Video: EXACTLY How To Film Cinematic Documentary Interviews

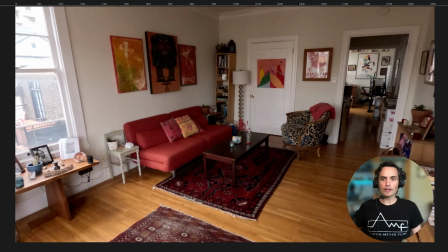So here, what you're looking at is the living room,
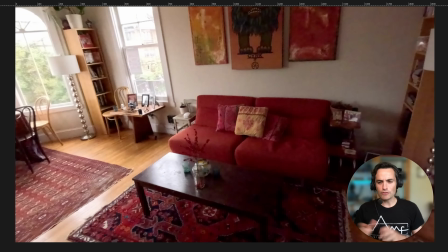and then I'm just kind of reviewing the space before I bring in all the gear and everything like that.
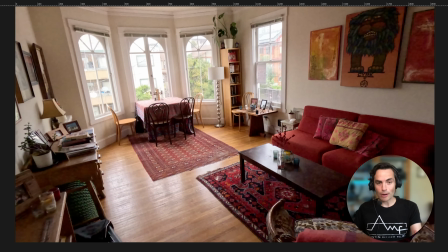So we kind of have two different angles. We could shoot from this angle where we're kind of facing towards the windows,
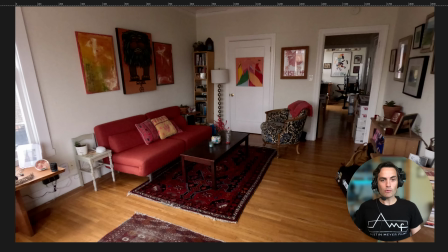or we could go kind of back to this angle where we're kind of shooting maybe into this corner over here and using kind of the couch and this whole living room backdrop as the interview backdrop.
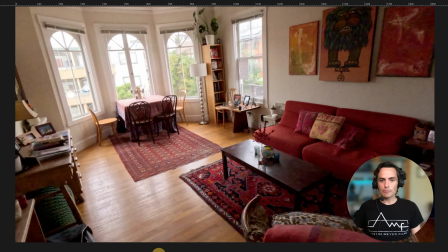We could do that. Or if we come through to the other side of the house,
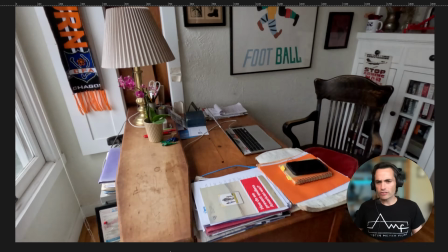then we get over to a little workstation, little desk for the person we're going to be talking to.
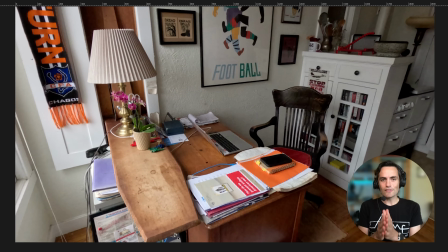Now, something that's important to note here is that this interview was being conducted with someone who is an expert in their field, and so we are going to be talking about their work.
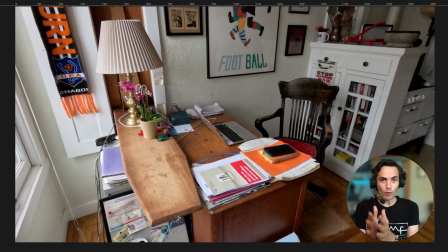So here we have an interview set where the argument for it, if we're going to choose this as our set, is, hey, we're talking to someone about their work. Let's film them where they work and where they are comfortable and in a headspace where they're often going to be thinking about that work. This could be a very natural, comfortable setting to speak to that person in.
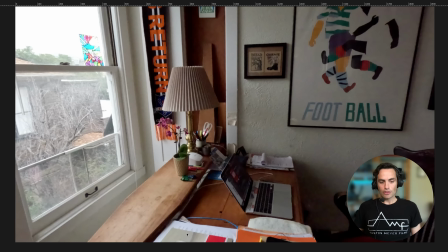But if we're going to continue kind of through the space, looking back into the living room,
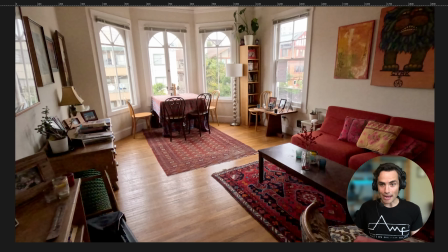this one, the argument for this space is the visual quality and the amount of options we have for a backdrop, for set decoration,
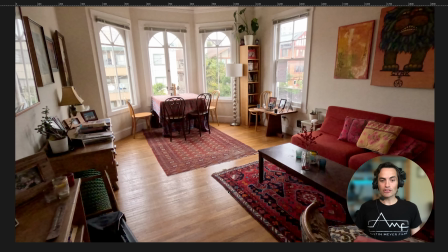And we have a lot more depth here. Potentially, we could have someone sit here and have the windows way far back, or have someone sit here and have this kind of corner way far back, and giving us a lot of options for that set decoration, and that depth makes things look very cinematic.
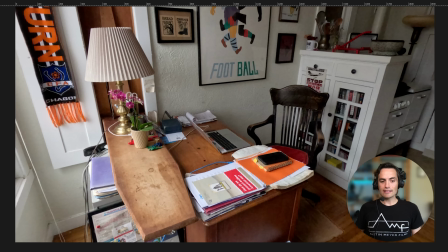So here we have one that's a little bit more tied to story, and then we have one that's a little bit more visually interesting.
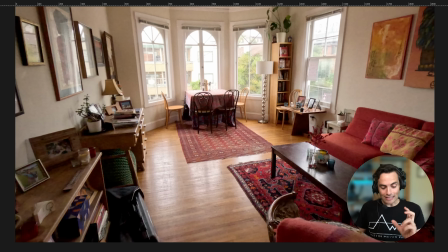Now, I just said that I will always lean and give the edge to story.
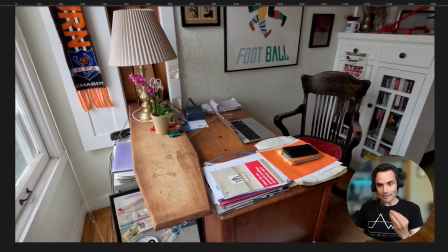However, in this case, the things that we were talking about don't really visually reveal themselves in this desk space. So what I would really be leaning into if I chose this space would be the comfort level of the participant. Now, based on my interactions with this participant who was going to be getting filmed when I entered the space, it seemed like he was pretty comfortable, pretty confident.
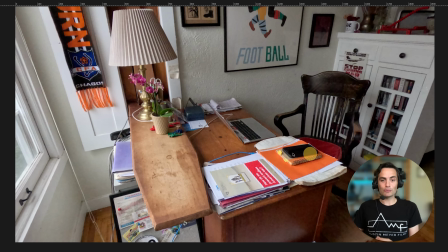It wasn't going to matter to him whether we were sitting in this comfort space where he talks about work or whether we were going to be in the living room.
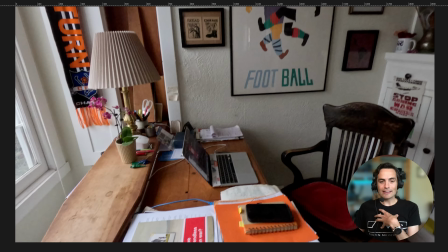I was using my intuition that wasn't going to matter. And, we're not talking about football over here.
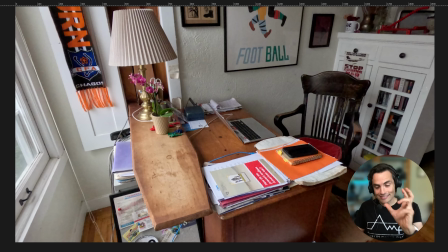There's nothing like super visually tying this desk spot to his work. So in this instance, I didn't feel like the interview location was directly linked enough to the content of the story to
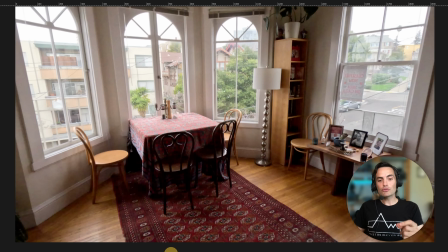turn away from the visual potential of the living room.
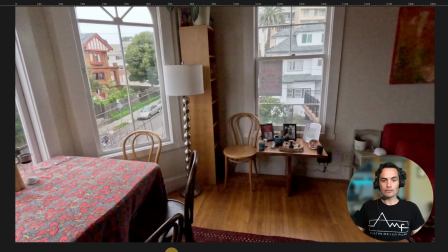And so that is why I chose to do the interview in the living room.
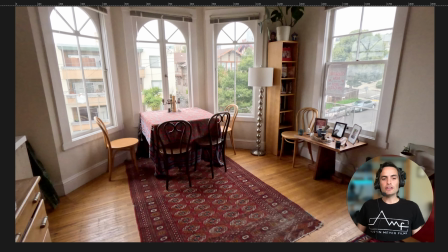Now, once I choose that I was going to use the windows as a backdrop, there are a couple options for where to sit the participant and how to use those windows as my backdrop. For example, I could have my participant sitting here
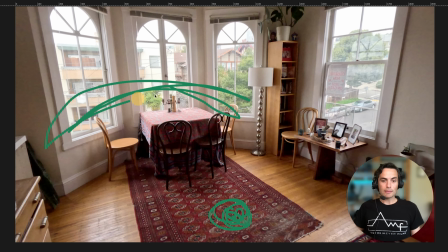with these windows in the background and kind of be filming from over here. Or I could do something a little bit different and have my participant maybe this way, filming this way, and kind of use this as the backdrop.
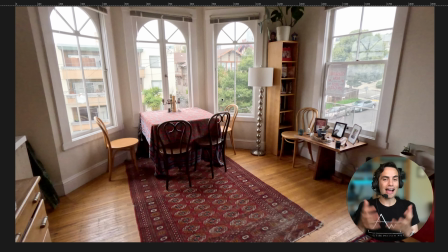Now, the best way to figure out what's right for you and your set, I just like to take my camera and just start moving around the space. Maybe I set it on a tripod and I actually go sit in or crouch in and see what looks nicer.